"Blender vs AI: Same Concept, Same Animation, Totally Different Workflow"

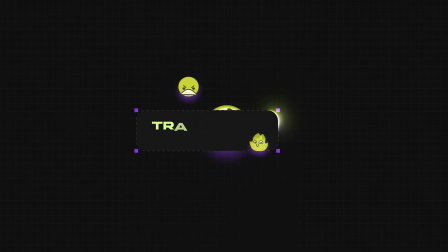0:00 In this tutorial, we're doing a very honest comparison between two worlds, the traditional 3D art workflow and the AI 3D art workflow.
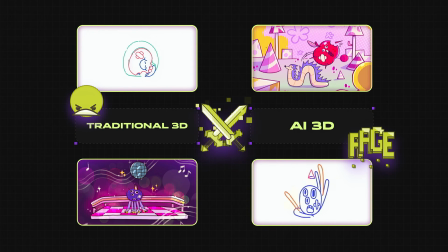0:08 Same 2D illustration reference, same frame-by-frame animation guide. Two completely different production approaches. We'll break both of them down step by step, compare the time, the quality, the flexibility, and of course, the cost. No hype, no fake magic button talk. Just a real workflow comparison from a motion designer's point of view. So stay focused because this one is important.
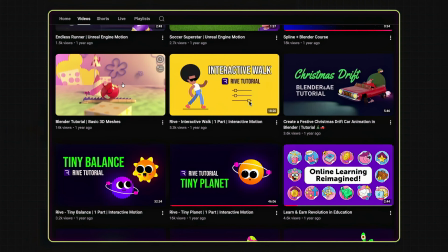0:32 But before we start, just to be clear, both examples you're seeing are real projects, not fake demo shots.
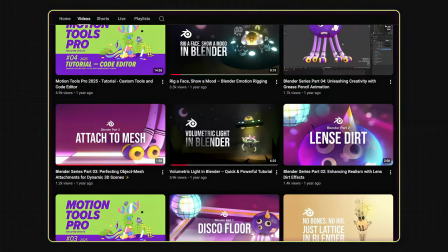0:38 Each one has its own full tutorial and breakdown, and there's even more available if you want to go deeper.
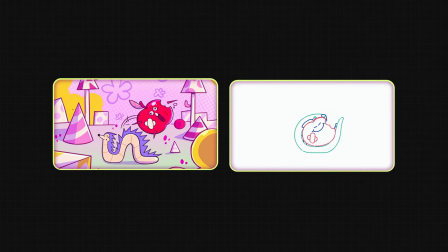0:43 You'll find all the links in the description box. So, the first project is the hedgehog worm with the apple.
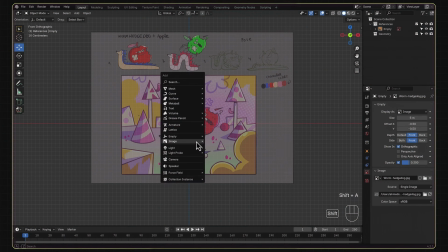0:49 Inside Blender, I started by importing both references, the 2D illustration and the frame-by-frame animation guide.
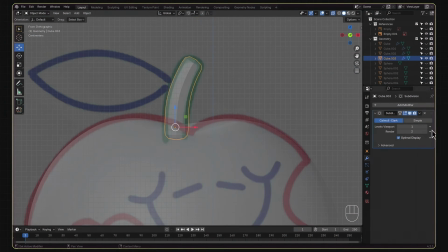0:57 From there, I modeled the entire scene based on those references, every object, every shape, and every small detail.
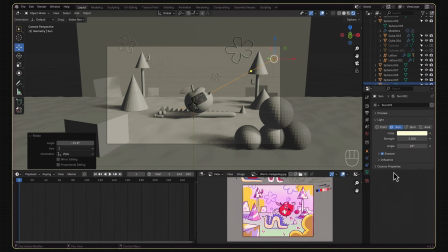1:04 Then came the lighting setup, where I focused on a warm, rich tone to get that soft, handcrafted mood.
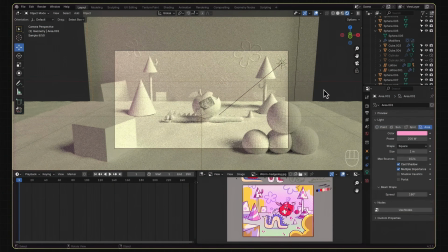1:12 Usually, animation would come before final look dev, but for this one, I knew I was going to animate frame by frame using an external add-on.
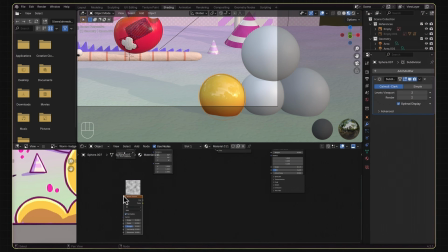1:20 So I did the look dev first to make the animation process easier and more controlled.
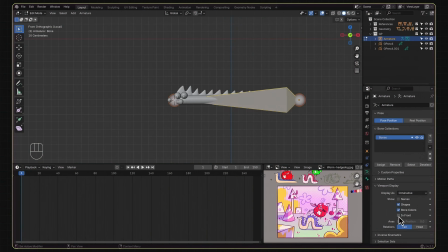1:25 Then comes the rigging part where I used a spline IK method to control the whole thing using a curve,
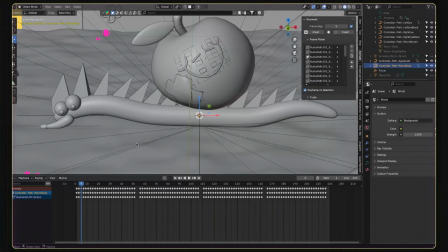1:32 and after that, animation. I used the key mesh add-on and followed the reference frame by frame to get that unique handmade movement.
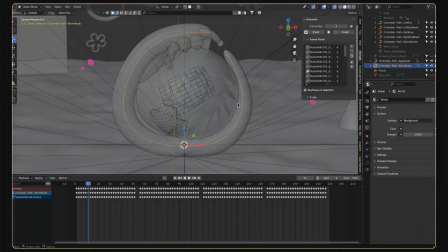1:41 Then I repeated the animation and turned it into a seamless loop. And here's the final result.
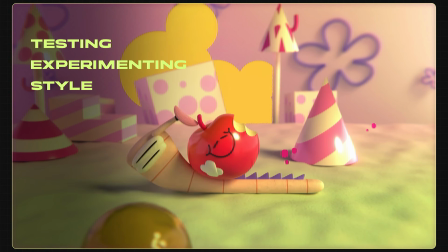1:47 Originally, after testing, experimenting, and finding the right style and tools, this project took around 4 days to finish.
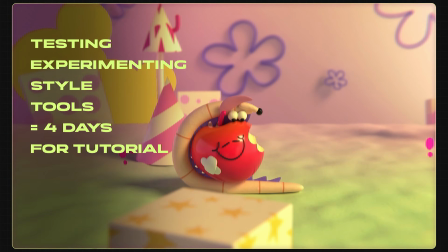1:54 Then later, when I recorded the full tutorial version, the actual production process took around 3 hours.
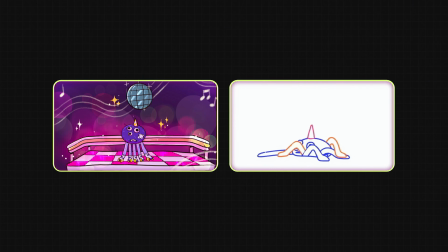2:00 Now moving to the second project, the roller spider. Same idea.
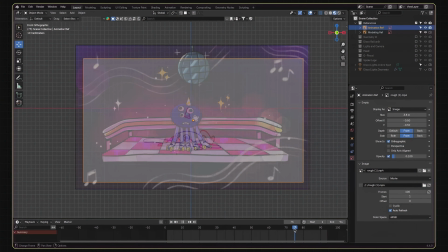2:05 2D illustration reference, frame-by-frame animation guide, then modeling, lighting, and look dev.
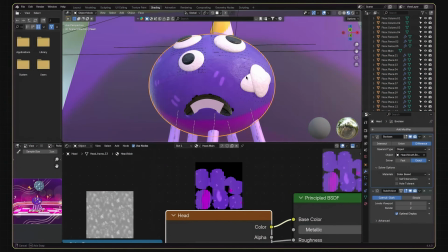2:12 But this one had a few extra challenges.
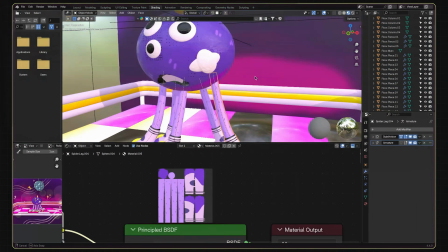2:14 The look dev was built with hand-painted textures, plus some smart tricks to make the disco floor light up randomly.
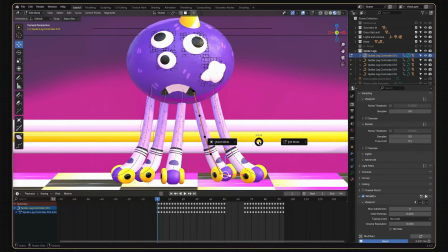2:21 Then I rigged each leg of the spider and animated every single one by following the reference.
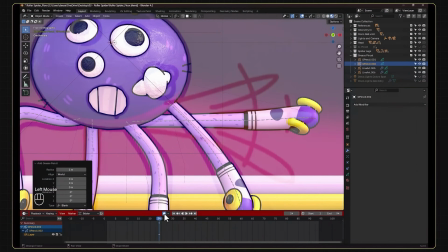2:27 After that, I used grease pencil to add those cool handmade outlines and secondary drawn frames, just to push the handcrafted feeling even more.
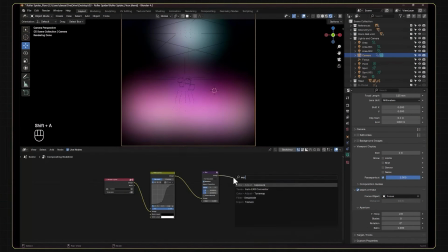2:36 And finally, I added some compositing tricks, glow, lens dirt,
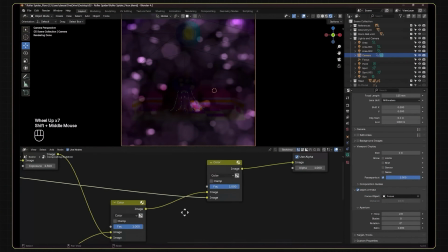2:41 and a bit of camera imperfection to make the shot feel more cinematic. And here's the second final result.
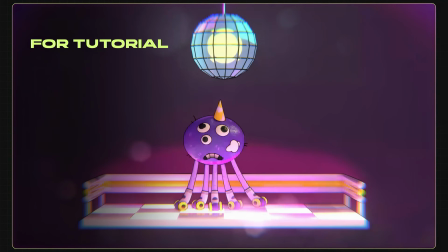2:48 For the tutorial remake, rebuilding this whole process took around 4 to 5 hours after days of experimenting and researching.
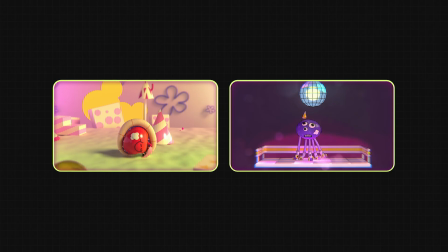2:56 So yeah, these are real handcrafted results built from scratch inside Blender, and they were done more than a year ago. Now that we've seen the traditional 3D approach, let's move to the other side. Let's try to remake everything using AI.
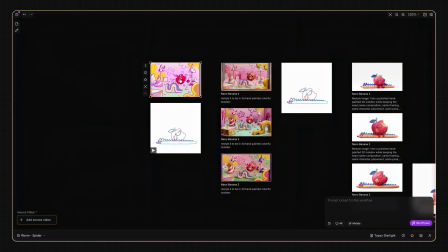3:11 So here on the board, I started exactly the same way I did in Blender, a simple 2D reference plus a frame-by-frame animation guide.
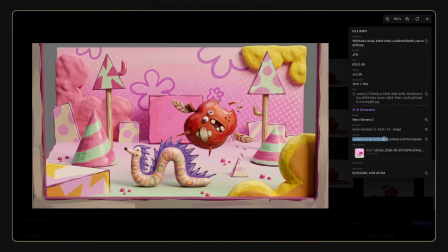3:19 First, I experimented with Nano Banana 2 to explore the early vibe and style for the hand-painted 3D look dev I wanted.
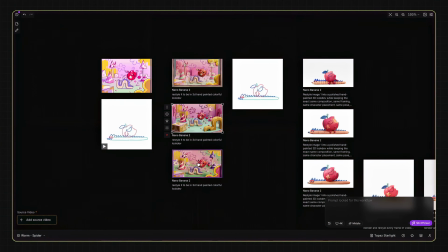3:27 And honestly, Nano Banana 2 handled it really well. So once I got some promising style samples, I moved on.
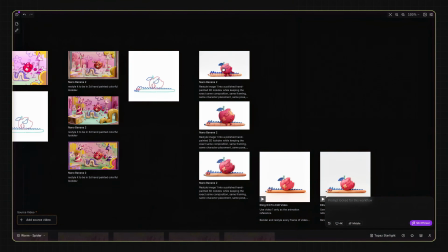3:35 I extracted one frame from the rough animation guide, then used that frame as input in Nano Banana again,
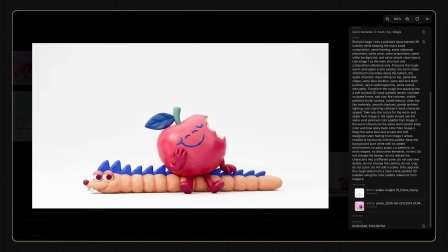3:42 along with the 2D reference as a color guide for the worm and apple. After a few tests, I got these samples.
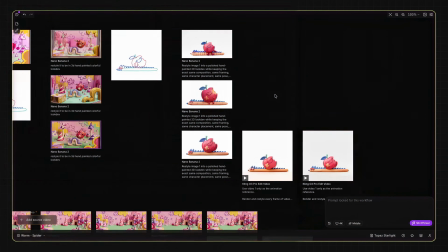3:49 This one looked strong, so I decided to try animating it with Kling 03 Pro Edit Video.
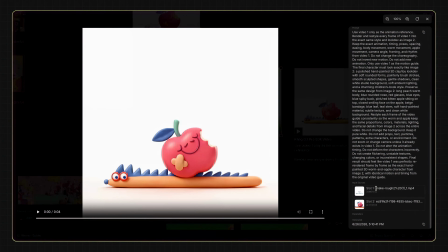3:55 I gave Kling both inputs, the frame-by-frame animation reference and the stylized frame we chose. And here's the first result. Pretty cool, right? But if you look closely, there's some distortion and frame melting happening.